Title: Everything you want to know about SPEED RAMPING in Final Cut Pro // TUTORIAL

Hello, hello, good day, ladies and gents. My name is Dylan, and today on the channel, we're going to learn the ins and outs of speed ramping in Final Cut Pro.
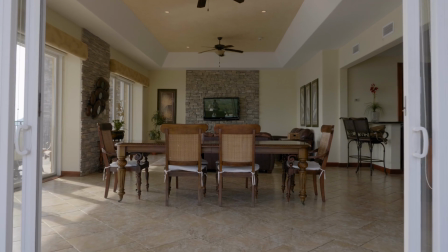Speed ramping, also called time remapping, is the speeding up and slowing down of footage for a dramatic effect.
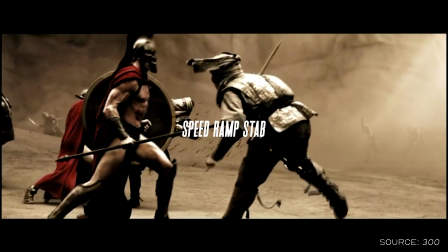If you remember the movie 300, the fight scenes in that movie have some pretty awesome examples of speed ramping,
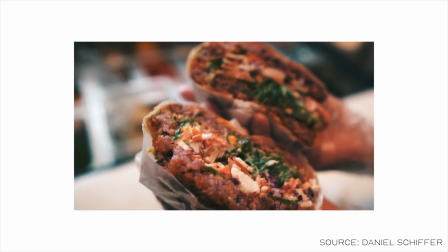and also this B-roll product shot craze that's been going on recently has a ton of examples of speed ramps as well.
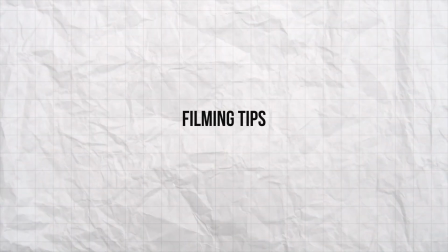So while filming, here are some tips that'll help you to get the best looking and smoothest speed ramps.
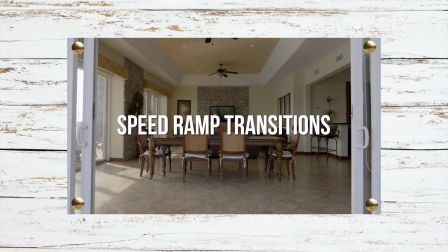We're gonna specifically focus on speed ramp transitions today because once you know how to have them looking good in your videos,
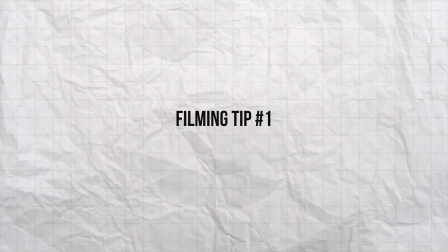speed ramping on a single clip is no biggie. Number one, make sure your shots are stable and don't have a lot of jitters.
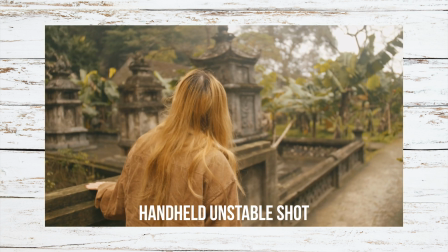If you have a gimbal, use it. Even having small shakes or unwanted camera movement can take away from those buttery smooth speed ramps we all want to achieve.
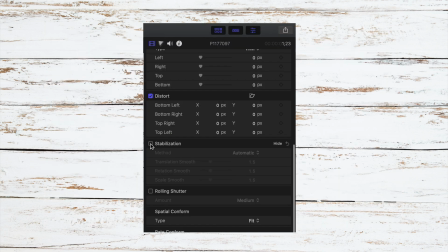Yes, you can use a stabilizer in post, but that won't always work perfectly.
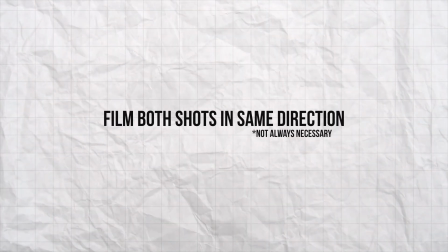Filming tip number two, make sure your shot or shots are moving in the same direction or have the same movement.
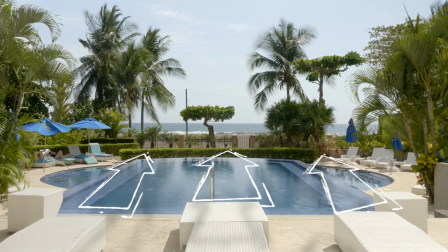So for example, if your shot is moving forwards, it's best to create a speed ramp transition into another stable shot moving forward.
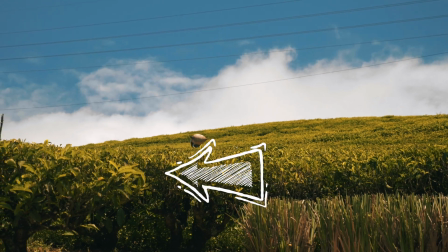This isn't always the case though, but in my opinion, having the movement be the same in your shots yields the best looking results.
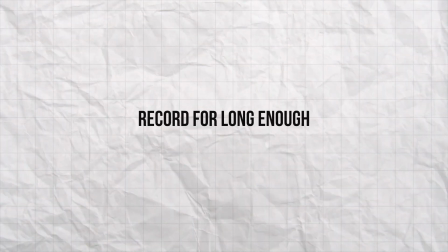Filming tip number three, make sure you film for long enough for each clip.
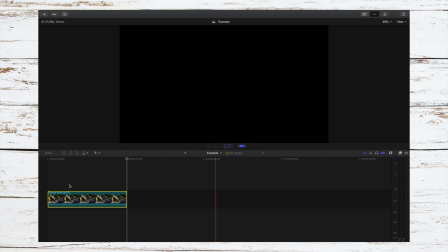I say this because if you have a clip that's only a couple seconds long, there will only be so much footage left after you speed up a section of it.
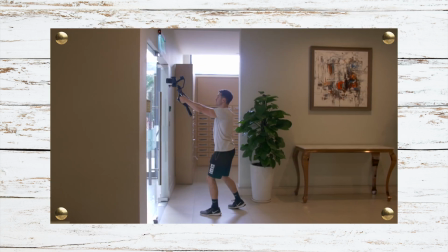Something I suggest doing to help make the footage drag out longer and to help the effect of the speed ramp look more dramatic is to shoot in slow motion.
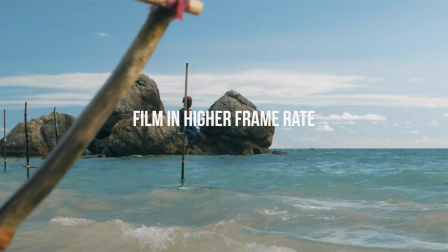So film in a higher frame rate so when you come out of that quick speed in the clip or between clips,
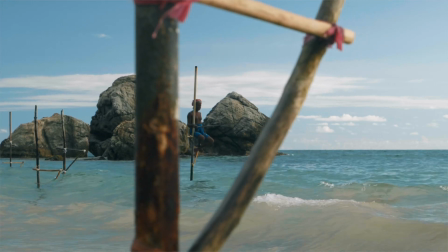you get some nice contrast of really fast to really slow.
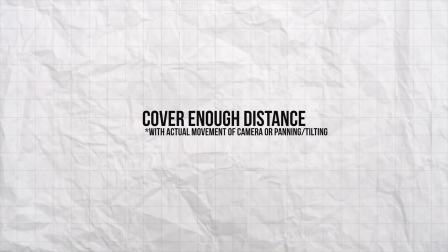The last tip while filming before we jump into Final Cut is make sure you cover enough distance with your camera movement.
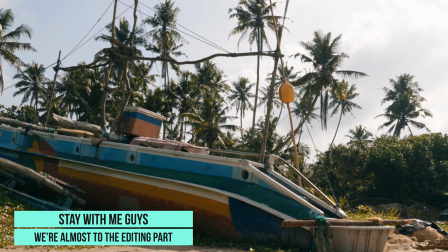So if you're doing a slide to the left, make sure it's not a very small slide. If you're dolling in, try and push in as close as you can.
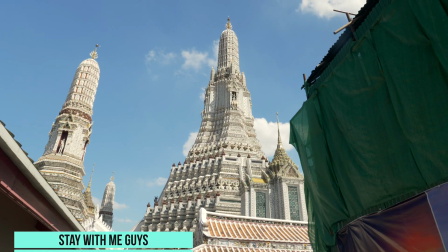Visual distance is going to be your friend here.
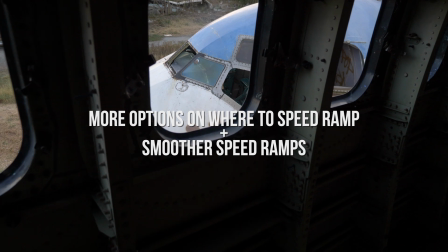The reason for this is because not only will it make you film a longer clip so you have more room to add a speed ramp where you like,
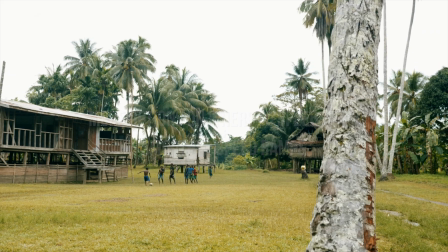but it also makes the speed ramp look smoother. So let's first create a speed ramp transition for these two clips.
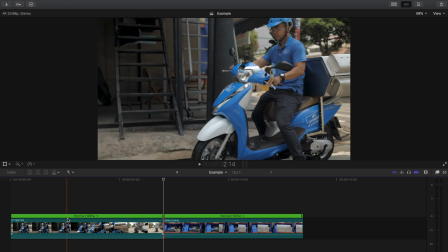You want to find where in your first clip you want the speed to quickly pick up to transition to the next shot.
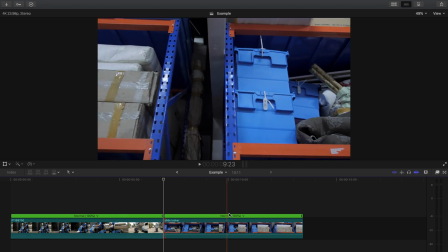Because this second shot I have is just a slow slide parallel to these storage boxes,
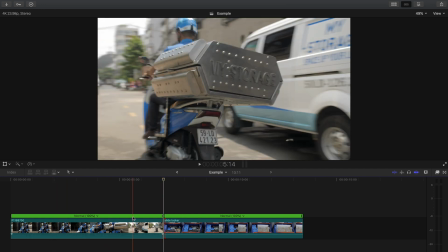I want my first clip to end about when the storage scooter is parallel and moving to the left of the camera.
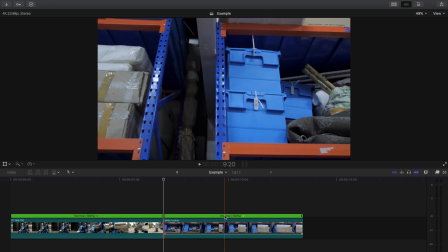Remember, we want that motion and the movement to be nearly the same between the two shots for the speed ramp to look real smooth.
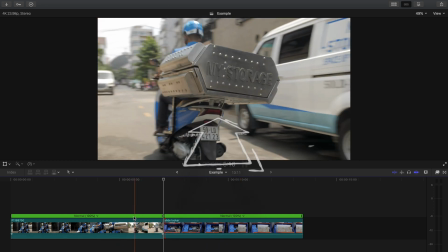I don't want the rest of this shot since the camera movement is moving forwards and the beginning of the second shot is sliding left.
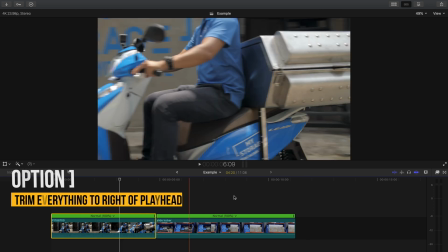I'll trim this by pressing Option Right Bracket. Next, I'll find the point where I want the shot to start picking up speed.
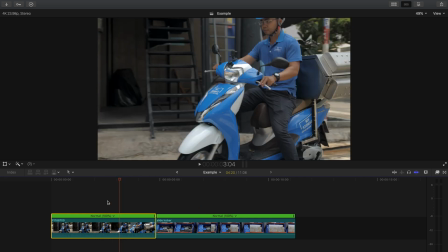Usually what I do is use my skimmer by pressing S on the keyboard and do kind of a preview of how it would look. So I basically pretend to have the speed ramp completed with my skimmer.
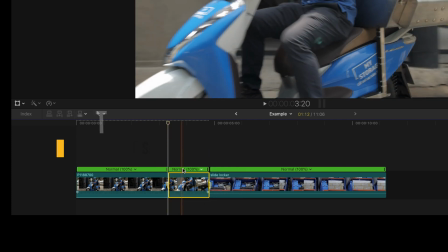Press Shift B to make the retime point in the clip, and you can double click on this speed bar up top,
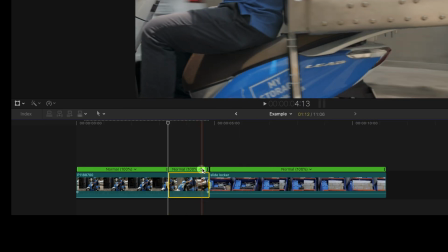or you can click on this arrow and go into fast to change the speed. I usually choose the arrow option because 9 times out of 10 I go with either 8 times or 20 times depending on the clip.
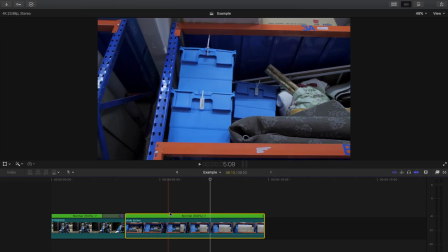Here I'll choose 20 times. Next, we'll do the same for the second clip.
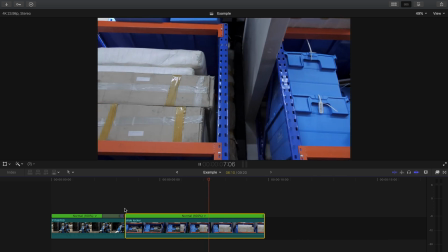I want to choose to speed up more of a section of this clip because I was moving the camera very slowly while filming.
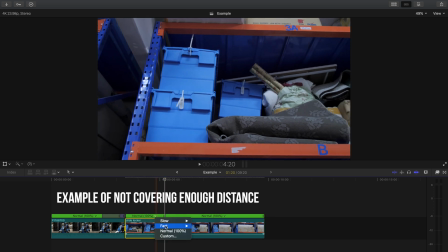If I don't extend the speed ramp so it covers some distance in this section, it'd look like this.
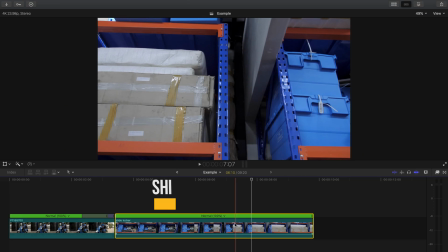It looks like we speed ramped into a wall. So let's go about here, press Shift B and choose 20 times speed.
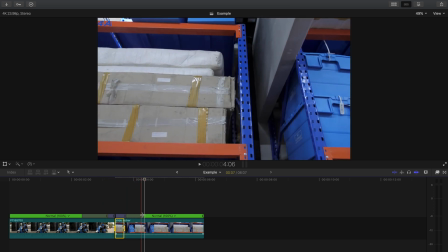That honestly looks pretty good, but if you need to, and most of the time you will, adjust the ease in and ease out of the speed ramp by pulling on these bars.
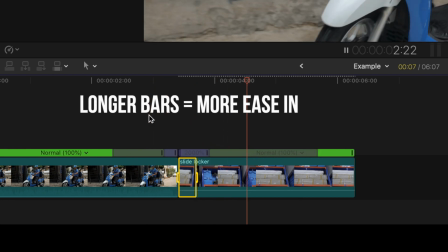The farther you extend the bars, the slower the change in speed will be. The shorter you make them, the more abrupt and quickly your change in speed will be.